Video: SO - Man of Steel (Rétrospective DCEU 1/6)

Une quête de réalisme qui n'est d'ailleurs pas sans rappeler l'approche de Nolan sur sa trilogie Batman. Excite donc les travelling millimétrés et autres mouvements de caméra ultra léchés.
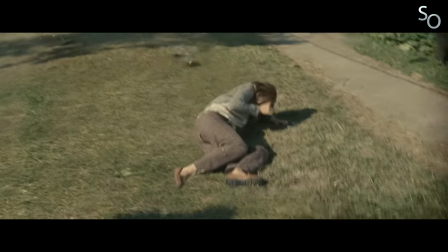(16:42)
Man of Steel est quasi intégralement filmé caméra à l'épaule, avec toutes les imperfections formelles que cela peut engendrer.
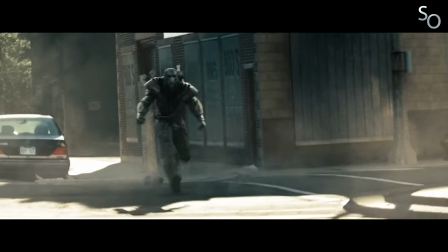(16:47)
La caméra est donc instable et a même parfois du mal à cadrer l'action, permettant par là même de mettre en avant la rapidité surhumaine de Superman et ses ennemis.
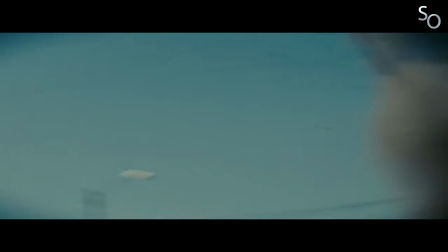(16:53)
Le côté quasi-documentaire est donc selon moi une approche intéressante, qui permet à Man of Steel de se démarquer fortement des autres films du genre, et de rendre ses scènes d'action très immersives, une immersion qui les rendent autant plus intenses. Ouais, parce que les scènes d'action de Man of Steel, y'a pas à dire, c'est quelque chose.
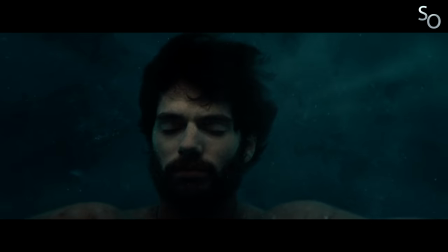(17:06)
Après une première partie plutôt contemplative dédiée à la quête initiatique de Clark,
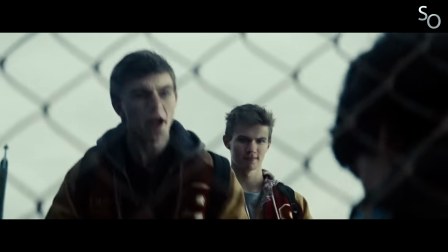(17:10)
où des flashbacks viennent mettre en lumière les moments clés de son passé, comme la découverte de ses pouvoirs et tous les dilemmes moraux qui en ont découlé,
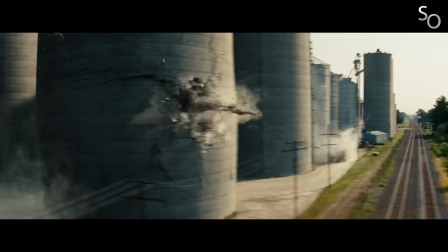(17:15)
la deuxième partie change radicalement d'ambiance avec l'arrivée de Zod sur Terre. On passe donc du contemplatif à l'épique, avec une bonne heure et demie composée de scènes d'action complètement dingues.
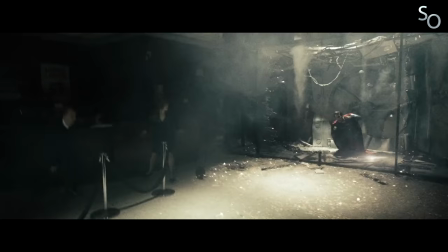(17:23)
Extrêmement spectaculaire, leur plus belle réussite est de parvenir à véritablement nous faire ressentir la puissance de Superman.
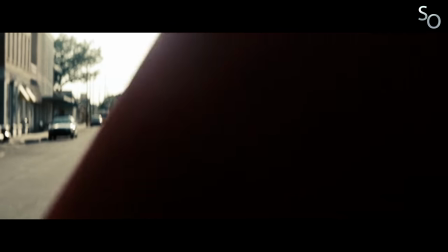(17:28)
Alors forcément, quand il est amené à se battre contre les kryptoniens qui disposent des mêmes pouvoirs que lui, les dommages collatéraux peuvent être énormes. On en arrive d'ailleurs à un point du film qui a beaucoup fait débat à l'époque.
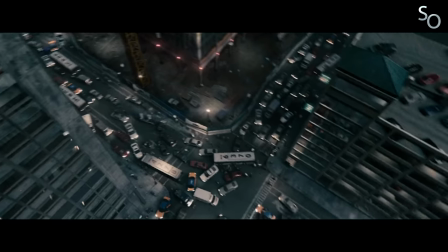(17:37)
En effet, au moment de sa sortie, beaucoup de gens se sont plaints du fait que, dans le film, Superman causait énormément de dégâts autour de lui, et mettait donc en danger les citoyens qu'il devait pourtant protéger. L'argument qui revenait sans cesse étant... Il aurait dû attirer Zod loin de la ville pour se battre contre lui. Non mais sérieusement ?
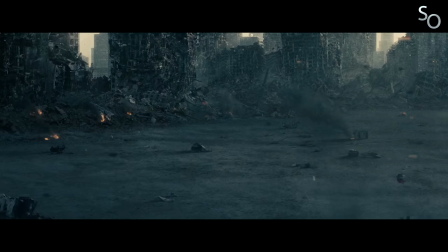(17:50)
Attirer Zod loin de la ville ? Pour ça, il faudrait qu'il ait la main mise sur lui, et c'est pas du tout le cas. Le personnage fait de son mieux et doit agir vite.
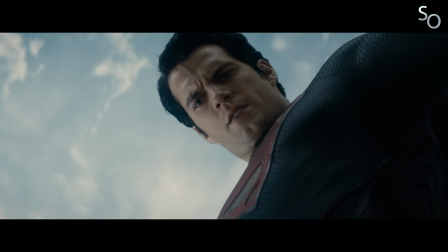(17:56)
Le combat a lieu ici et maintenant, qu'il le veuille ou non. Et je le vois pas franchement tenter un truc du genre... Pousse ! Quand j'ai le pouce levé, t'as pas le droit de taper. Ça te dirait qu'on aille se battre ailleurs, histoire de pas blesser les gens que tu as l'intention d'exterminer ? S'il te plaît ?
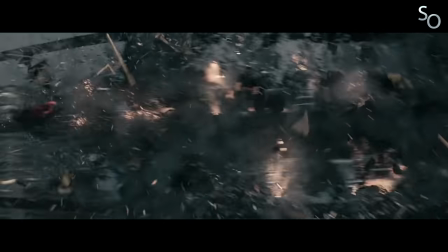(18:07)
Pas franchement l'idée du siècle, donc. D'autant que, selon moi, ces dommages collatéraux sont un peu la suite logique du ton réaliste adopté par le film.
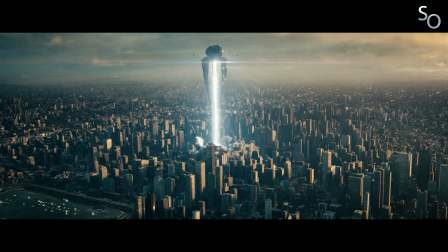(18:13)
Sans forcément parler des dégâts causés par Superman lui-même, le degré de destruction a fait débat, notamment la partie où Zod débarque à Metropolis.
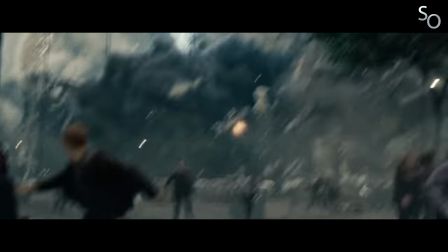(18:19)
Beaucoup ont considéré cet aspect du film comme étant tout simplement gratuit et sans intérêt. Mais pour moi, c'est vraiment pas le cas.
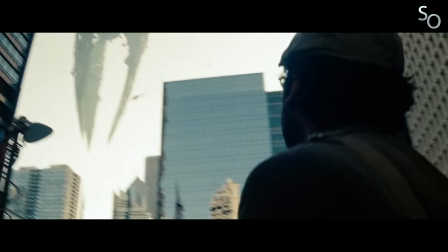(18:24)
Au contraire, quand Zod met son plan à exécution, Snyder a l'excellente idée de placer sa caméra à hauteur d'homme, nous permettant d'adopter le point de vue de ceux qui vont directement en subir les conséquences.
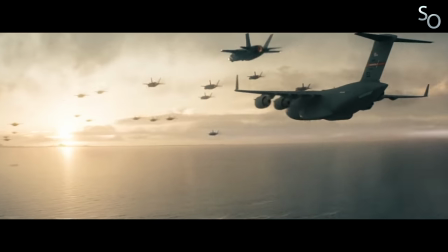(18:32)
Et c'est une bonne idée car si on avait conservé le point de vue de Superman ou des militaires, on n'aurait clairement pas ressenti les choses de la même manière.
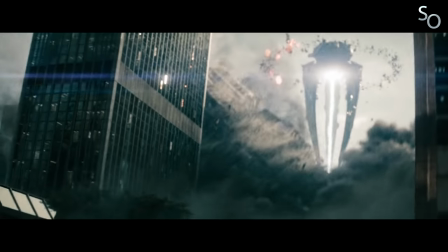(18:37)
En procédant ainsi, Snyder nous permet d'éprouver ce sentiment d'urgence extrême et de décupler l'intensité.
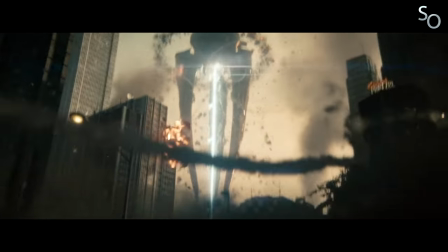(18:42)
On voit que des gens sont en train de mourir, et on se rend véritablement compte que la Terre est en danger, que les enjeux sont énormes, et que les héros doivent agir vite.
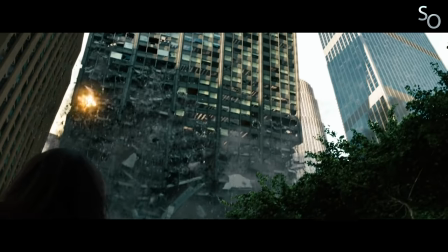(18:49)
Y'a peu de films de super-héros qui arrivent à me faire ressentir à ce point leurs enjeux. Pour le coup, c'est vraiment une des grandes qualités de Man of Steel.
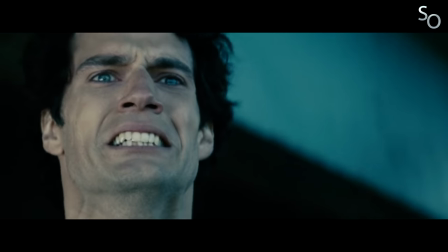(18:54)
Bref, Man of Steel ne propose pas un spectacle fun et pop comme les Marvel par exemple, et comme je le disais précédemment, il émane du film une certaine gravité qui aura pu rebuter le public au moment de sa sortie. Oui, le film il est déprimant, et Superman il s'ouvrit jamais, c'est nul...
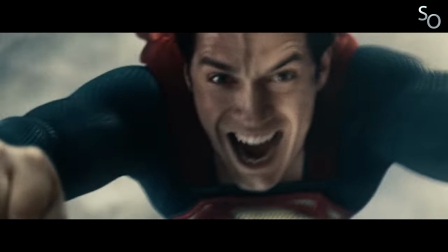(19:07)
Alors déjà c'est faux, Superman sourit, c'est juste qu'il sourit pas tout le temps. Et si c'était le cas, ce serait quand même vachement chelou.
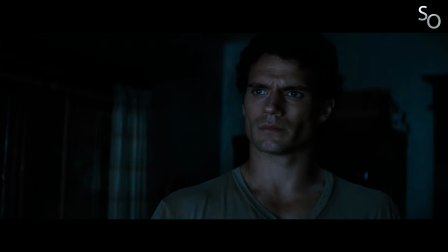(19:12)
Mais il faut pas oublier ce qu'endure le personnage aussi.
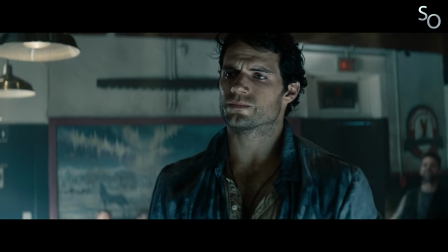(19:14)
Dans Man of Steel, Clark est un être solitaire et perdu, un apatrite qui se trouve obligé de cacher sa véritable identité par peur d'être rejeté par le reste de l'humanité.
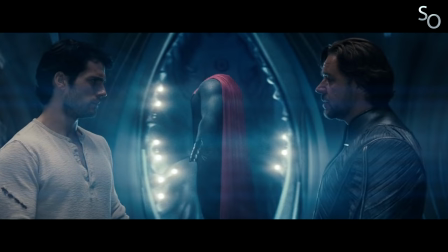(19:21)
Tu m'étonnes qu'il ait pas le temps pour les grosses marades ? Mais dire que le film n'est que sombre et déprimant, c'est juste extrêmement réducteur.
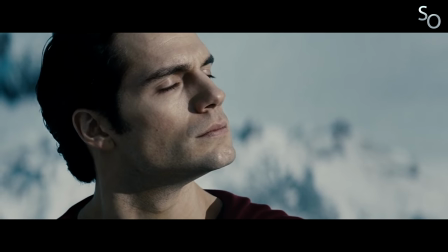(19:26)
Au contraire, il est porteur d'espoir et rempli de lyrisme.
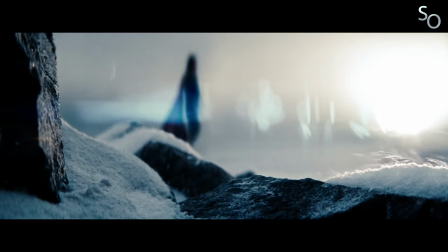(19:29)
Impossible de ne pas frissonner quand Superman enfile le costume pour la première fois, entre le monologue de Russell Crowe, les plans iconiques savamment composés par Zack Snyder, et la superbe musique de Hans Zimmer.
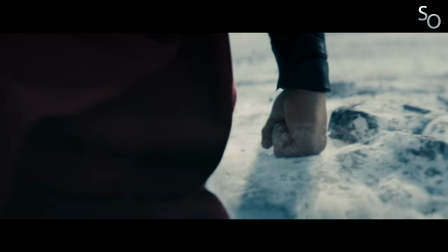(19:37)
Ce moment, magnifique et solennel, est sans doute le plus représentatif de ce que j'aime dans Man of Steel, à savoir une beauté purement cinématographique, un sens de la poésie qui n'appartient qu'à lui.
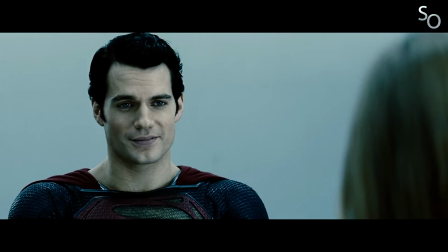(19:46)
Quant à Henry Cavill, il incarne l'homme d'acier à la perfection, apportant charisme et majesté au personnage, sans jamais en faire des caisses.
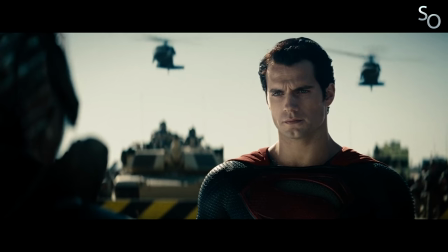(19:52)
C'est une performance tout en retenue, car le héros est faillible et en proie au doute, mais cette approche rend le personnage d'autant plus touchant selon moi, et lui permet de se démarquer grandement de la version de Christopher Reeve. Bref, Cavall n'est clairement pas une erreur de casting.
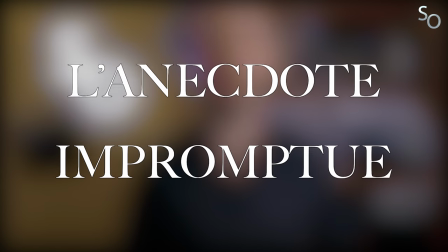Parmi les membres du casting de Man of Steel, on peut dénombrer pas moins de 11 acteurs apparus dans la série Smallville qui traitaient de l'adolescence de Superman.
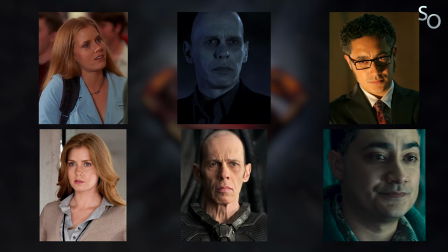(20:14)
Parmi eux, Amy Adams, Mackenzie Gray et Alessandro Giuliani, qui incarnait le docteur Emile Hamilton, interprété ici par Richard Schiff. C'est fou quand même ! 11, ça fait beaucoup !
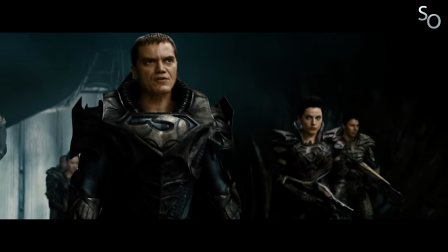(20:26)
L'ensemble du casting est donc excellent, à commencer par Michael Shannon,
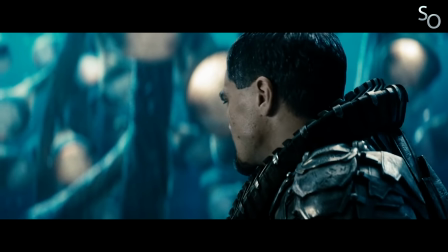(20:30)
extrêmement convaincant dans le rôle du Général Zod, un personnage bien plus complexe qu'il en a l'air, et qui se pose ici comme l'adversaire idéal de Superman.
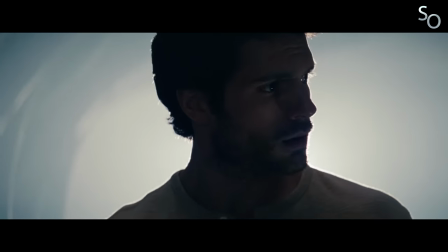(20:36)
Car quel est le parcours de Superman dans cette histoire ? Il s'agit de trouver sa place parmi les hommes.